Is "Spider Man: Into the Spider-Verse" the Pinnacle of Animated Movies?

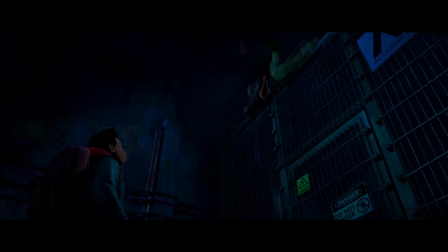One enforces the law, and the other lives right under its nose.
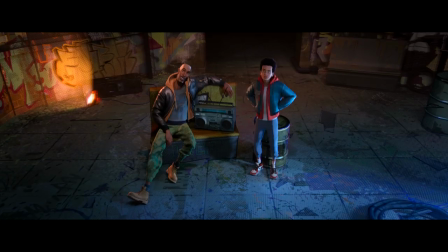They see the best sides of themselves in Miles, and want him to embrace the talent and creativity he's holding back from the rest of the world,
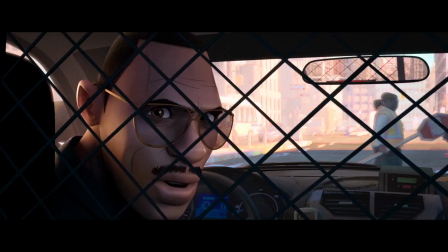though they each show that they care in dramatically different ways.
We all make choices in life. It doesn't feel like I have a choice. You don't!
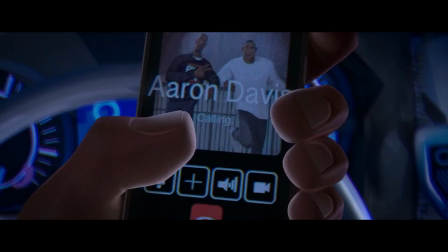The rivalry between Jefferson and Aaron over Miles is not cut and dry, where one is good and the other is evil.
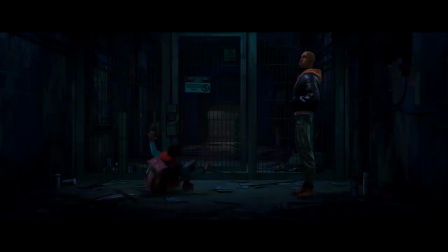How much they understand Miles and how much he wants to impress each of them is not at the forefront of the movie,
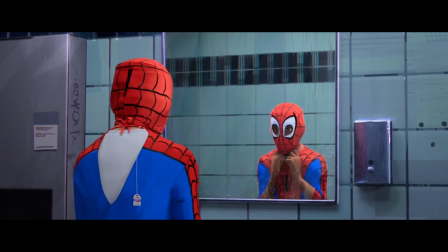but it makes the decisions that Miles makes after the spider bite all the more important to his future.
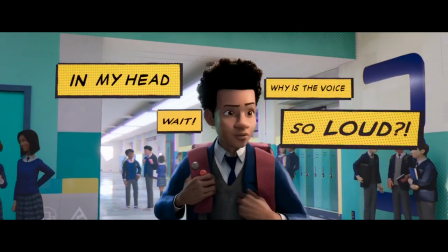Miles also has a subtle internal conflict, illustrated by how one of his shoes is untied.
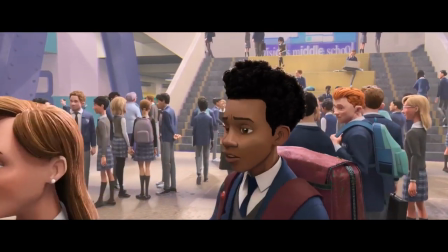A couple of characters point this out to him, but he intentionally keeps it like this,
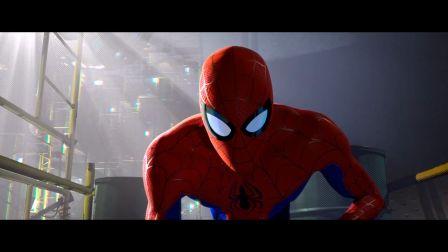seemingly as an attempt to develop a trademark look for himself. While it's tricky to tell if this tiny detail is maintained throughout the entire movie,
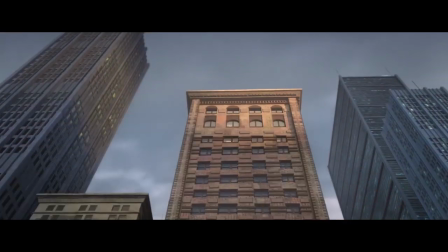there's one moment early on where Miles jumps off a building to test out his powers, but fails when he trips over his laces.
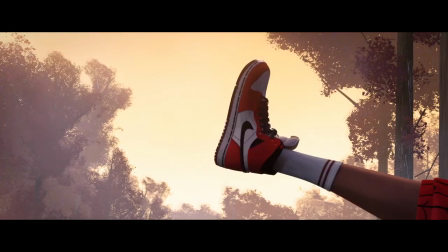You would think that he would end up tying his shoes in order to be the best hero that he could possibly be.
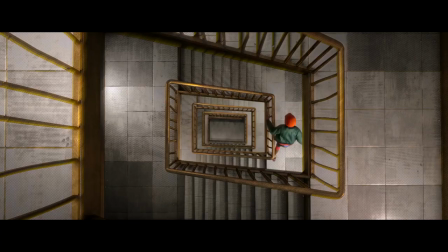And at the beginning of the third act, they call back to this failure in the greatest sequence of the film.
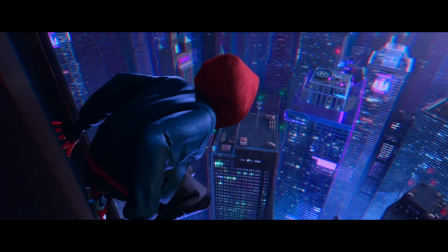Miles holds onto a skyscraper so tightly that he shatters its glass when he leaps off of it.
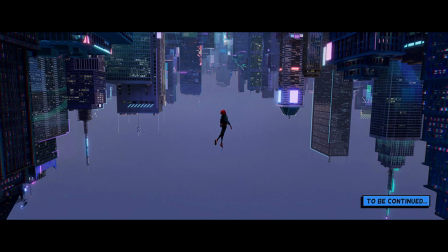As he falls towards the city, you can see that his shoelace is still untied.
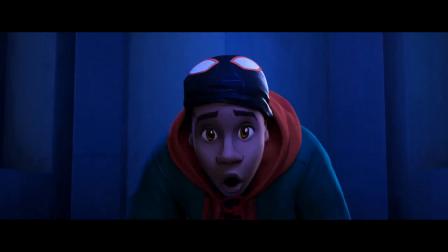Miles may now have a great new responsibility on his shoulders, but he hasn't let it change who he is.
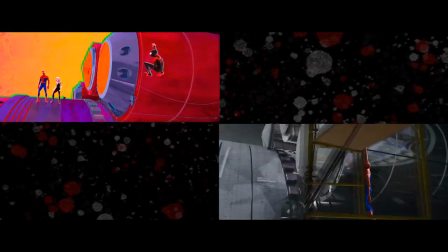Instead, he's changed who Spider-Man is. And after this sequence, you can see that he's taken what he's learned, but put his own spin on it.
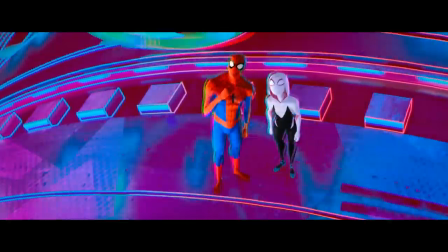Now, we taught him that, right? I didn't teach him that. And you definitely didn't.
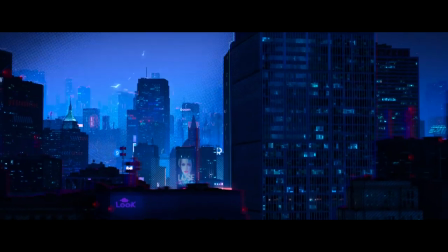While I'm here, I need to talk about this sequence called the Leap of Faith that features the song What's Up Danger by Blackway and Black Caviar.
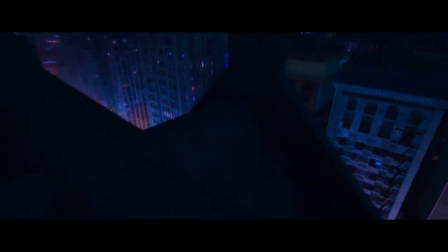It reinvents the wheel in terms of how web-slinging around New York is depicted on screen,
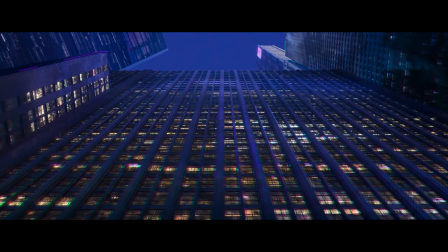and does so by exaggerating the scale of the city to make it feel massive, and putting dramatic focus on all of the peaks and valleys that Miles reaches.
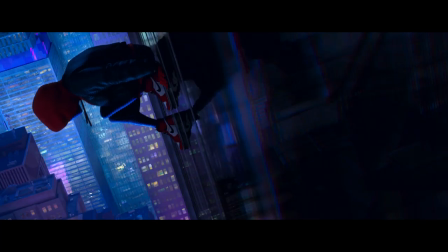The top-notch storyboarding works in tandem with an introspective and triumphant anthem,
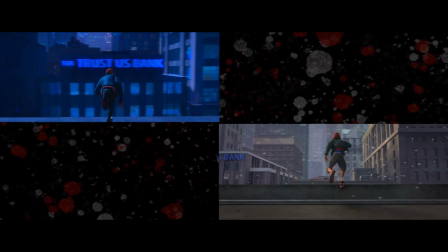as well as satisfying callbacks to all the advice and failures that Miles has faced throughout the film.
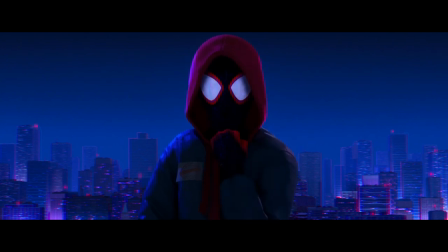The repurposed audio and ways that the music is timed to the action reminds me a bit of a Toonami bumper, only on a much greater level.
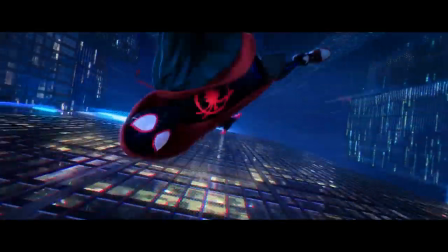It's a great bit of filmmaking on its own, but in context, it becomes a nearly perfect combination of everything that Miles has gone through up until this point.
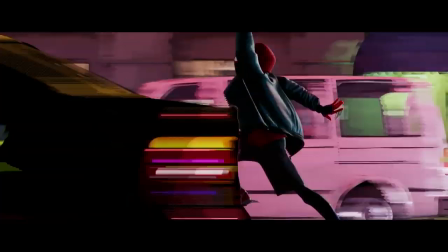But what you might not have known is that it was almost a joke.
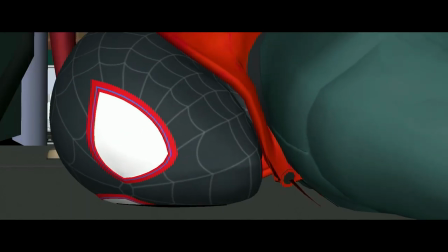I'm jumping the gun a bit, but this is an actual alternate version of the scene.
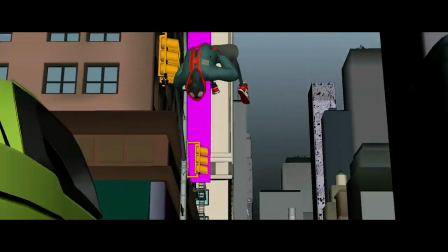And while it does serve a purpose in illustrating that Miles hasn't perfected his web slinging and can get back up after struggling a bit,
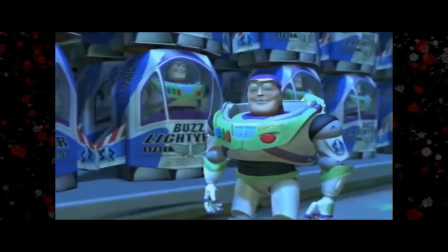I'm quite glad that they didn't go with that version. It feels like one of those fake bloopers that Pixar did after their movies ages ago.
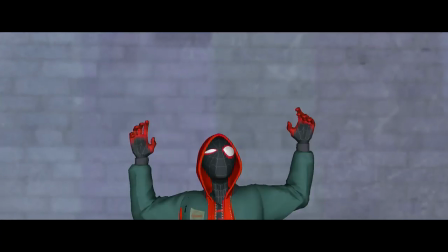This is funny enough on its own, but is way too wacky and random to feel at home in an otherwise precisely plotted feature.
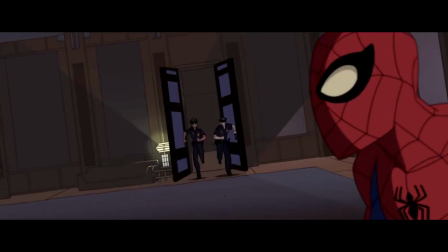For years, Marvel has wanted Spider-Man to be the underdog in most media.
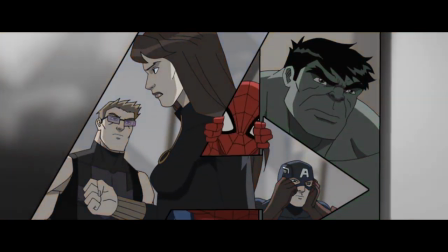More often than not, he's been a high school-aged teen trying to prove that he can be an Avenger.
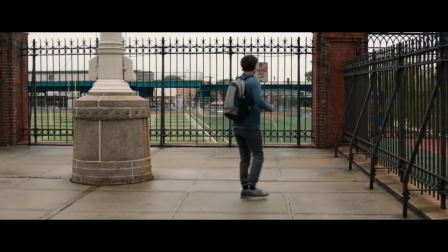Great things have come from this iconic and relatable rendition of Spidey, but I can understand why fans may have grown tired of him.
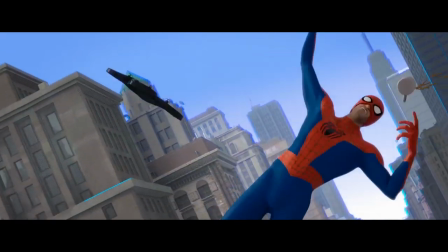But Into the Spider-Verse gives us a different kind of Peter Parker, one in his mid-30s who has broken up with his wife and has been hit hard by a midlife crisis.
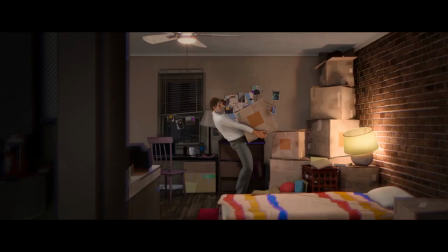Now that's something that all the kids can relate to. This is Peter B. Parker, and he's been to hell and back as both a hero and a person.
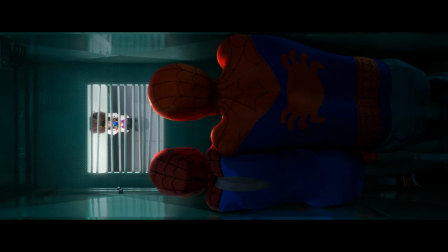Naturally, he's tired and pessimistic, and that attitude covers his signature snarkiness.
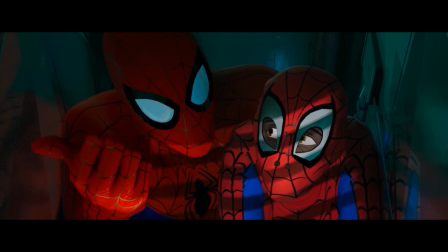This is pretty standard Spider-Man stakes, you get used to it. Watch this, he's gonna say, "You've got 24 hours.
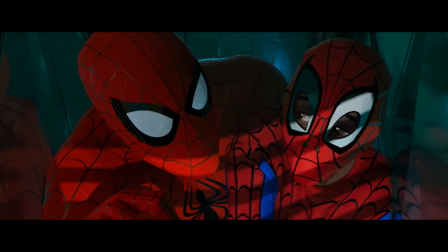You've got 24 hours."
Jake Johnson's vocal performance really sells all of his dry and straight to the point dialogue. The actor keeps this jaded character likable and has excellent chemistry with Shameik Moore, the voice of Miles.
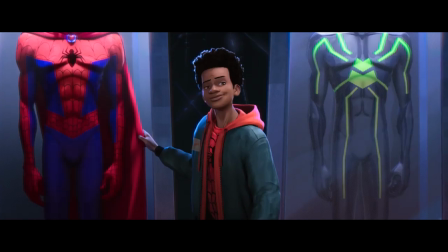You get the sense that these two are warming up to each other and learning about how to be better heroes.
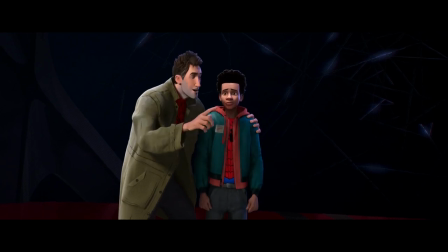This kid can turn himself invisible. Watch this, he can do it now.
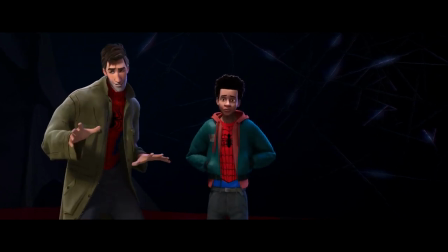I can't do it on command. He can't do it on command, but it is cool.